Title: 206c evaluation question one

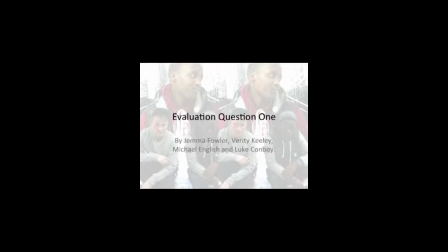We have produced a film promotion package of three products, a film trailer, front cover of a film magazine, and a film poster. These were all produced to help advertise and promote our film. The conventions of a trailer.
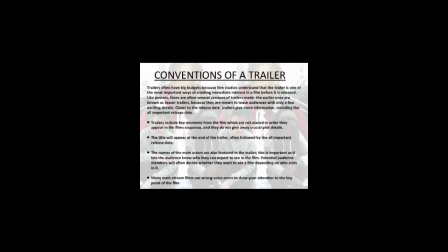Trailers often have big budgets because film studios understand that the trailer is one of the most important ways of creating immediate interest in a film before it is released. Like posters, there are often several versions of trailers made.
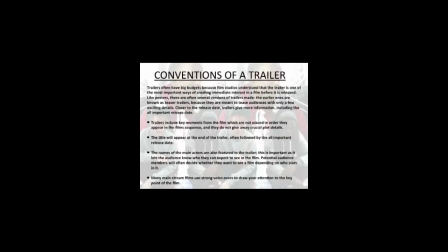The early ones are known as teaser trailers because they are meant to tease audiences, with only a few exciting details. Closer to the release date, trailers give more information, including the all-important release date.
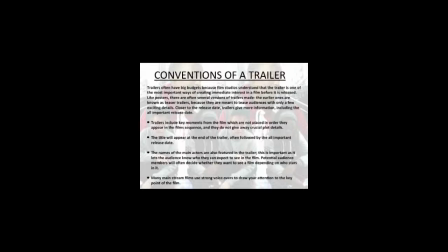Trailers include key moments on the film which are not placed in order, they appear in the film sequence, and they do not give away crucial plot details. The title will appear at the end of the trailer, often followed by the all-important release date.
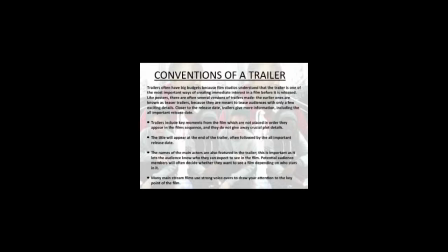The names of the main actors are also featured in the trailer. This is important as it lets the audience know who they can expect to see in the film. Potential audience members will often decide whether they want to see a film depending on who stars in it. Many mainstream films use strong voiceovers to draw your attention to the key point of the film. We all wrote three acts for our mini-narrative for our mini-narrative for our trailer. This was to help us decide what we need to film for our trailer. We researched Adulthood, a film which is the same genre as ours, Socialism, and we noted the pace and order of the acts when they appeared in the trailer. This was to help us decide the order of our trailer and which scenes we should use from which act in what order for our trailer. The beginning of this trailer has scenes from the previous film as this trailer is for a sequel. The close-up of the character's face was used to show emotion of the character.
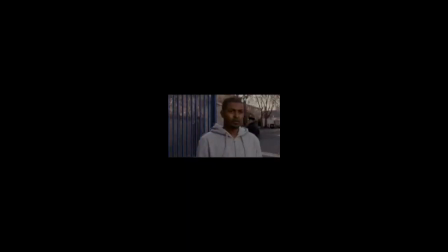Then there were quick shots throughout the film's life, showing snaps of actions to intrigue potential audience. A lot of action shots were used such as slaps, fights, arguments, running and emotion on faces, Again, all used to intrigue the audience but also try and get the audience to relate to the characters.
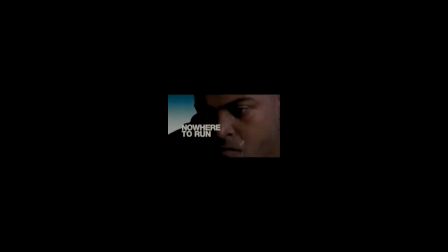Wanting to know why they're arguing, why they're fighting, why they're crying, laughing. Throughout the trailer there was use of many different camera shots and angles which make the trailer more interesting to watch. This particular trailer used mostly shots of Mac 2 and 3 where most of the action is.
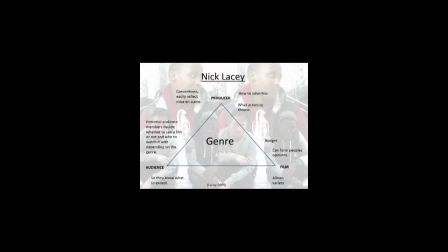By researching Nick Lacey we were able to follow the conventions he had mentioned to ensure our trailer was following the correct conventions for our genre
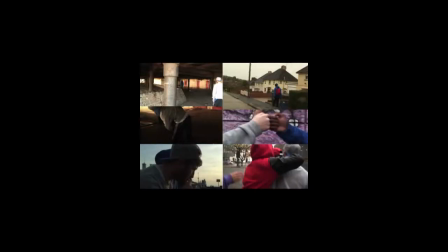Iconography is visual sights or sounds associated with the film
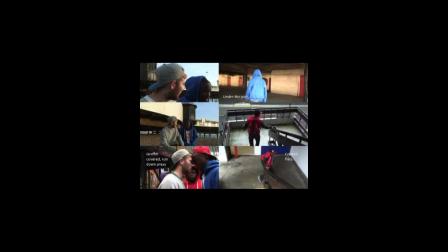Mise-en-scene is typically location, settings and lightings When filming our trailer, we thought about the mise-en-scene for our genre and we decided we would film in stereotypical places where gangs would hang out such as run-down areas around block of flats, under the pit, etc. Characters, costumes and performance We also thought about the costumes that are characters and we decided to dress them in stereotypical clothes of a gang member, which are tracksuits.